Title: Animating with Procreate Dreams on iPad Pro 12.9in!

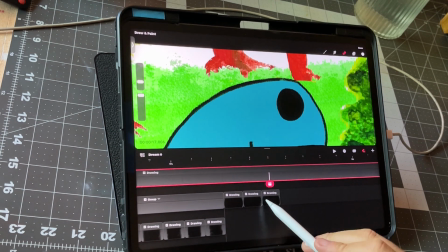215s
At this point in the animation, the dino realizes that something is not quite right. He sees this giant asteroid in the sky and he's a little freaked out.
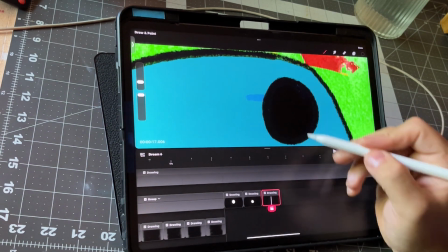223s
So I animate his eye getting bigger so it looks like his eye is opening up.
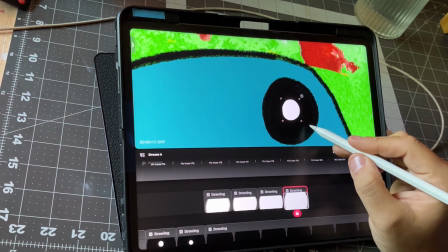227s
From there, I do add a pupil to move forward to acknowledge something is in that direction for the viewer,
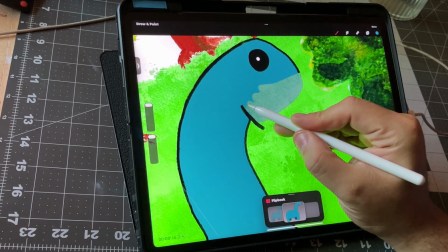232s
and I also drop his jaw to convey the drama.
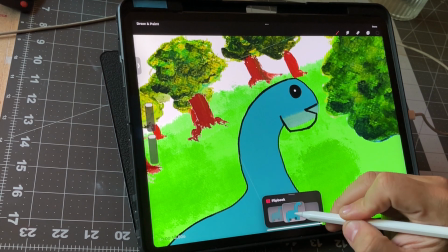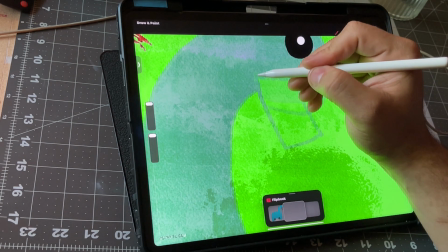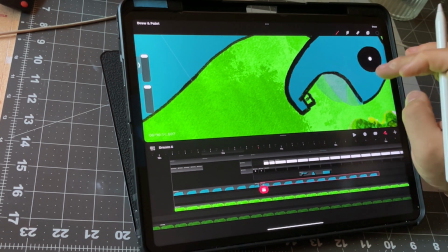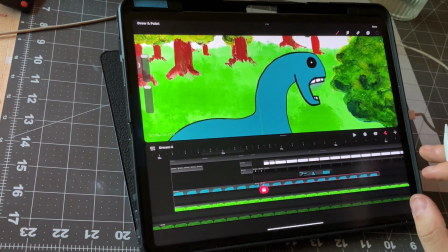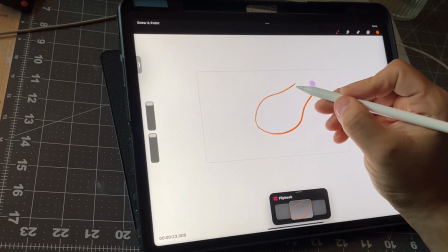266s
The asteroid animation starts off with fire, of course. So in order to do this, it's just frame by frame.
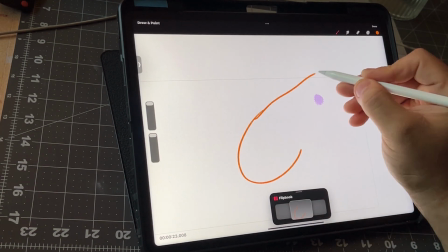274s
When you do any fire animation, make sure that you're keeping in sync with the direction of the individual flames.
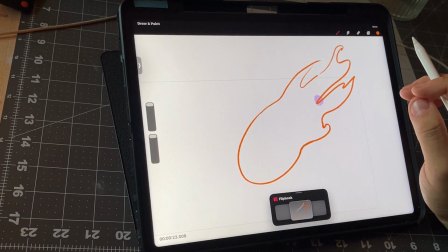280s
So for something like this, it doesn't really matter if all of the flames are not in sync with each other.
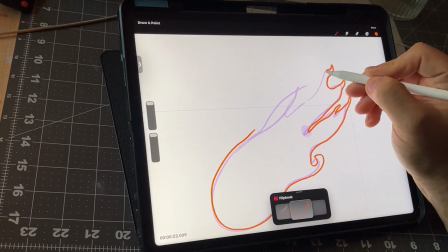285s
It just matters that individually they are in sync with themselves. With fire, there's still some predictability with where it's going to go.
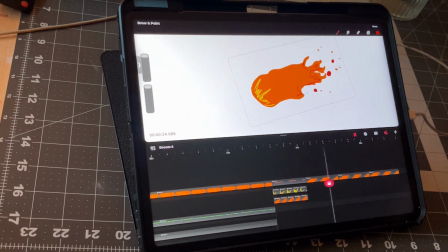293s
So just keep that in mind as you do that. To do the close-up of the asteroid,
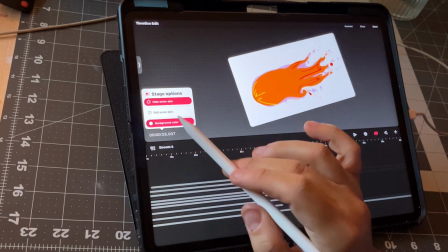298s
and it's moving a little bit back and forth, that conveys a fast movement through the environment.
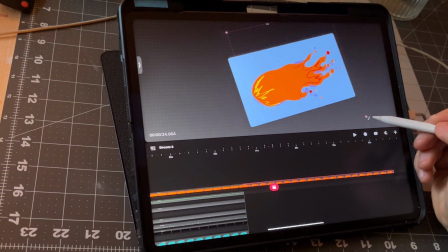302s
So I just select the whole group, I hit the record button,
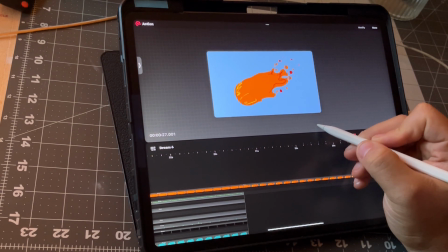306s
and I slightly move it forward and backwards steadily as the animation runs through to simulate that effect.
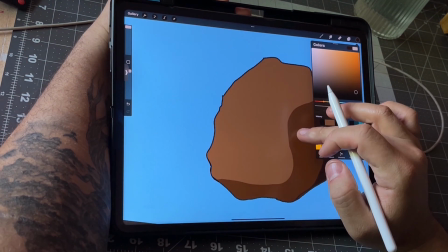313s
For the actual asteroid, once the rock hits the planet, it's actually going to open up to reveal a Martian.
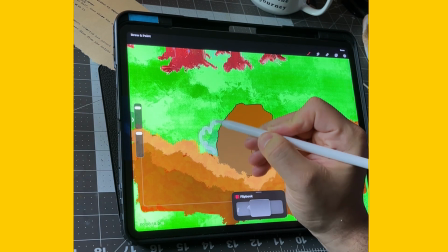320s
Now, we can't have a rock hitting the surface of the planet without some smoke. Smoke is actually a lot easier than I thought.
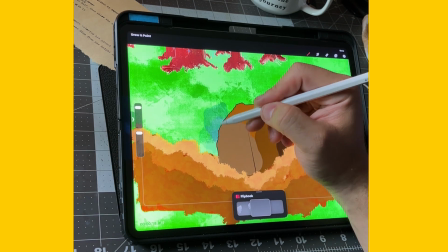327s
I've never animated smoke before until I did this.
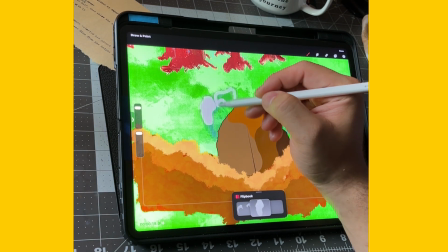329s
So what I did was I just did a bunch of clouds, and then they got a little bit smaller as they went upward to the point of nothing.
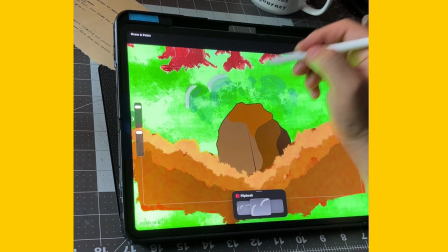336s
And then I just cycled that through, and it looked like smoke. So I duplicated these groups into a couple other tracks.
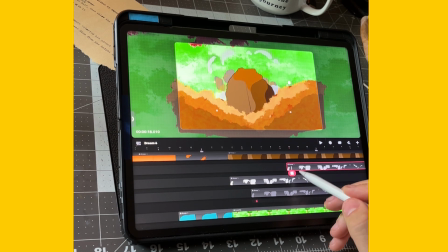343s
I selected the movie icon, hit filter, and then HSB, and then I adjusted the saturation to have lighter and darker smoke.
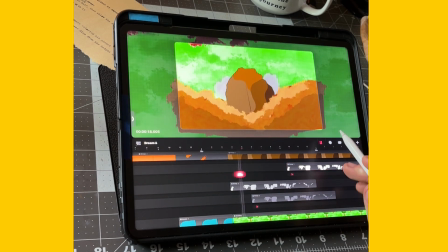351s
And then I ran those at different times. You can see I have them adjusted a little bit off just to have plumes of smoke going at different times and different cycles.
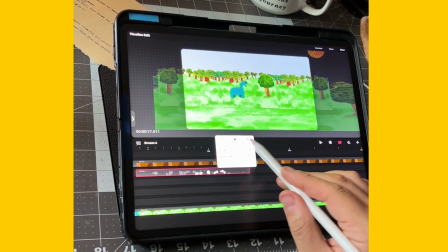359s
And then we're going to animate this rock opening up. In order to do this, I need to edit the anchor point.
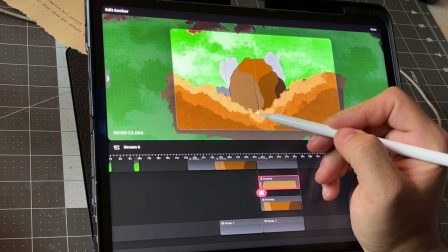365s
And you want to select the frame. On the top right corner, you're going to see 3 dots. When you click on that, at the bottom, it's going to say edit anchor.
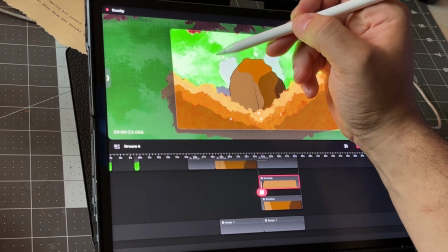372s
Once I've done that, all I have to do next is hit the record button, select my frame, or select my frame and hit the record button.
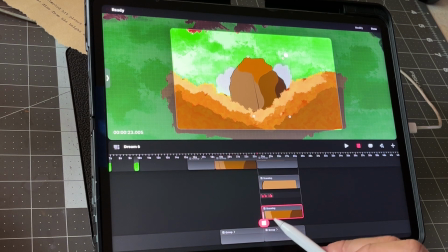380s
It doesn't matter what order you do that.
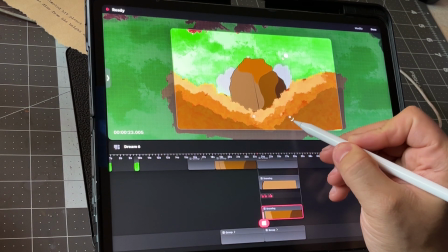381s
And then tap right outside the top corner of that rock and move it diagonally down, and then do that to the other side.
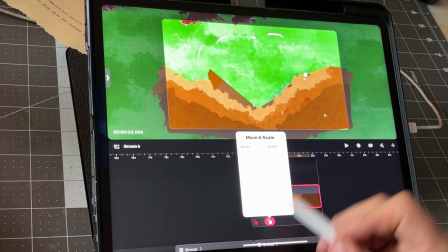389s
At that point, if you don't like the placement of how it opened up,
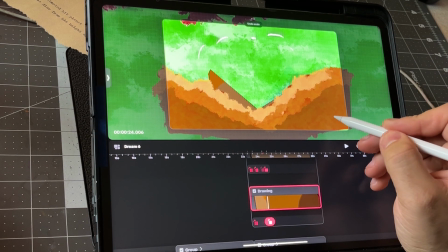392s
you can click on the keyframes from the recording and you can adjust those accordingly however you please.
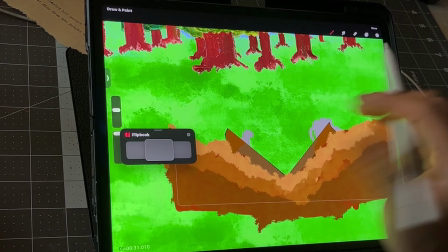402s
For the Martian, he's going to jump out of this space rock. He's going to do a little spin, and then he's going to walk off the canvas.
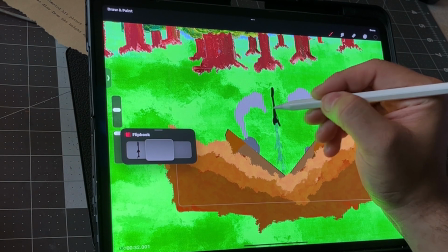409s
And this is all done frame by frame.
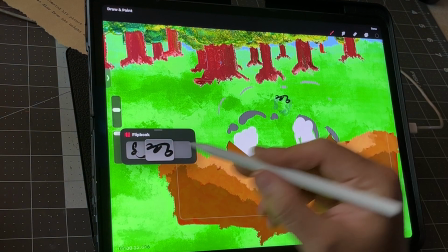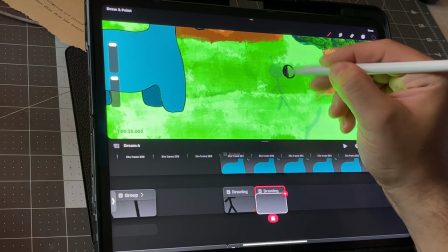418s
In the next scene, he's going to pick up a stick and he's going to hit the dinosaur in the face.
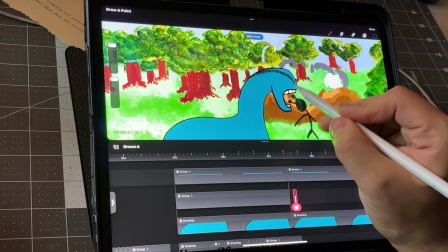422s
So all of this is done frame by frame, including when the dinosaur gets hit in the face from the impact.